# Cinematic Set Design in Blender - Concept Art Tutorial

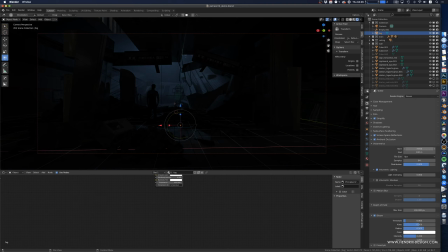61:17 I want them to start a bit further away from the camera and not necessarily engulf our guy, so we can have it start a bit further back. Let me go to the second area light again and bump up maybe a bit more the power.
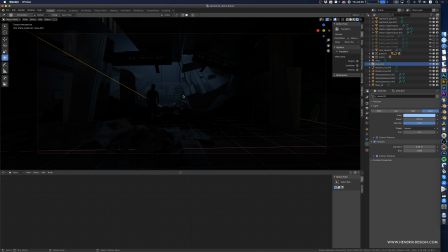61:36 Yeah, okay, now we're getting a nice highlight here. It kind of helps us separate the objects a bit better. So, and to push my accents, I want to add a spotlight
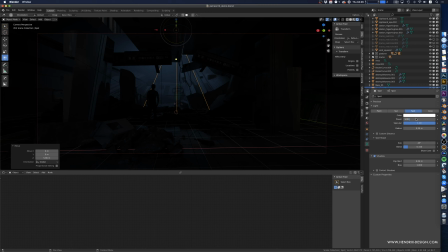61:54 and crank it up. Okay, cool. I crank it up mainly because of the visibility for now. I will make it more subtle.
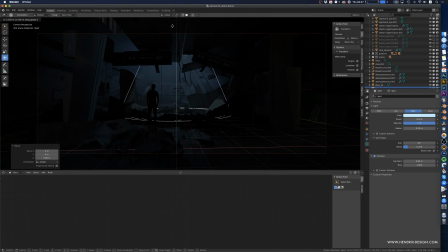62:11 Now we have our shortcuts to move this light around and to really work with it. So we'll push it a bit back. You can see we want to probably make it, depending on what kind of light you want it to be, you can have it, bloody hell.
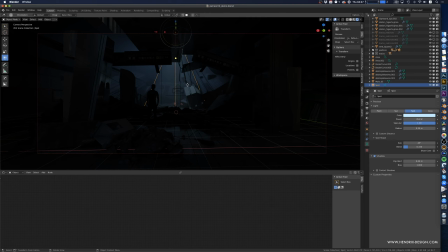62:26 You can have it to be harsher. You can really see the edge here, or you can blend it a bit more, and you have it really like a soft light that you don't really know anymore exactly like where is it exactly coming from.
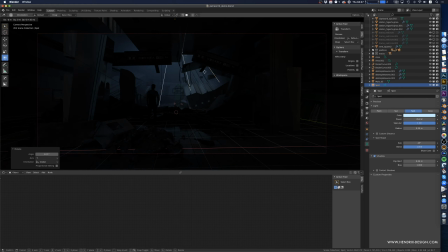62:45 You want to rotate it, maybe move it to the side, move it a bit back. And we want to just use that light for us to highlight
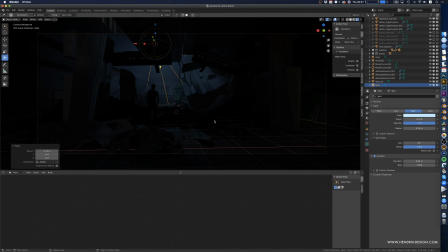63:03 our main source, our main focal point here. We can make it a bit stronger. And I usually would use a variety of these to highlight all sorts of different things.
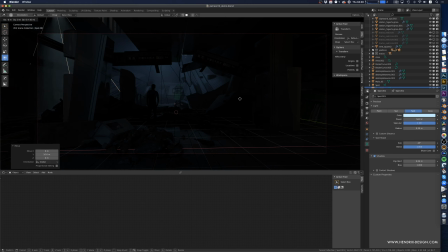63:24 Let's move it. You can move it here, move it down, rotate it, and you can place the
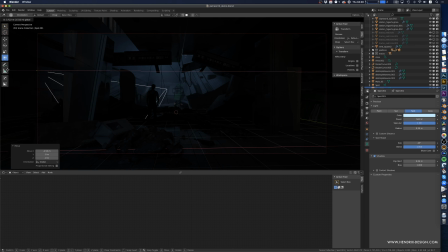63:40 source of it behind a pillar, or you can place the source of it behind outside of the frame. You can spread it a lot wider here, or you can make it a bit narrower.
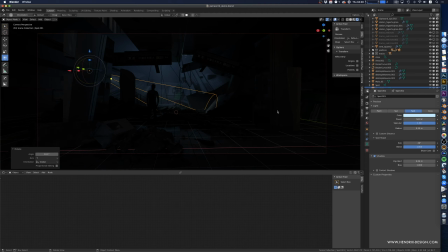The main thing is to figure out ways how the light looks natural in the scene. So maybe it coming from there doesn't make much sense.
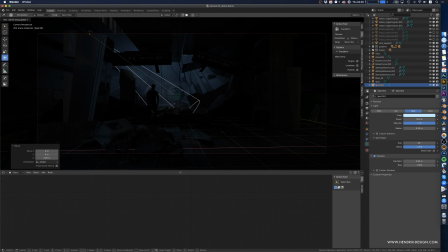64:14 So basically I want to pop the guy out from the background.
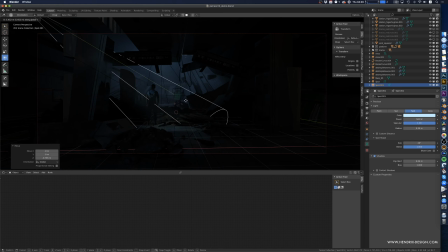64:29 Or maybe even like throw a light on him, so you have like a bit of a horror scenario here. That looks pretty cool. So you can also add one here. We'd probably add one there.
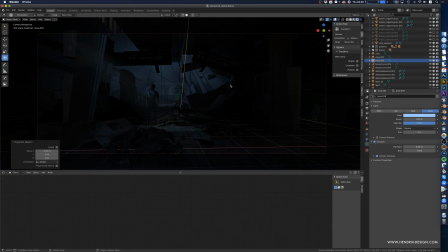64:48 Is that even the light? I think that's the wrong one. We rotate it in Y. We bring it down.
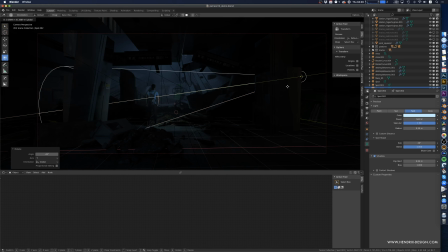Can make this a lot bigger.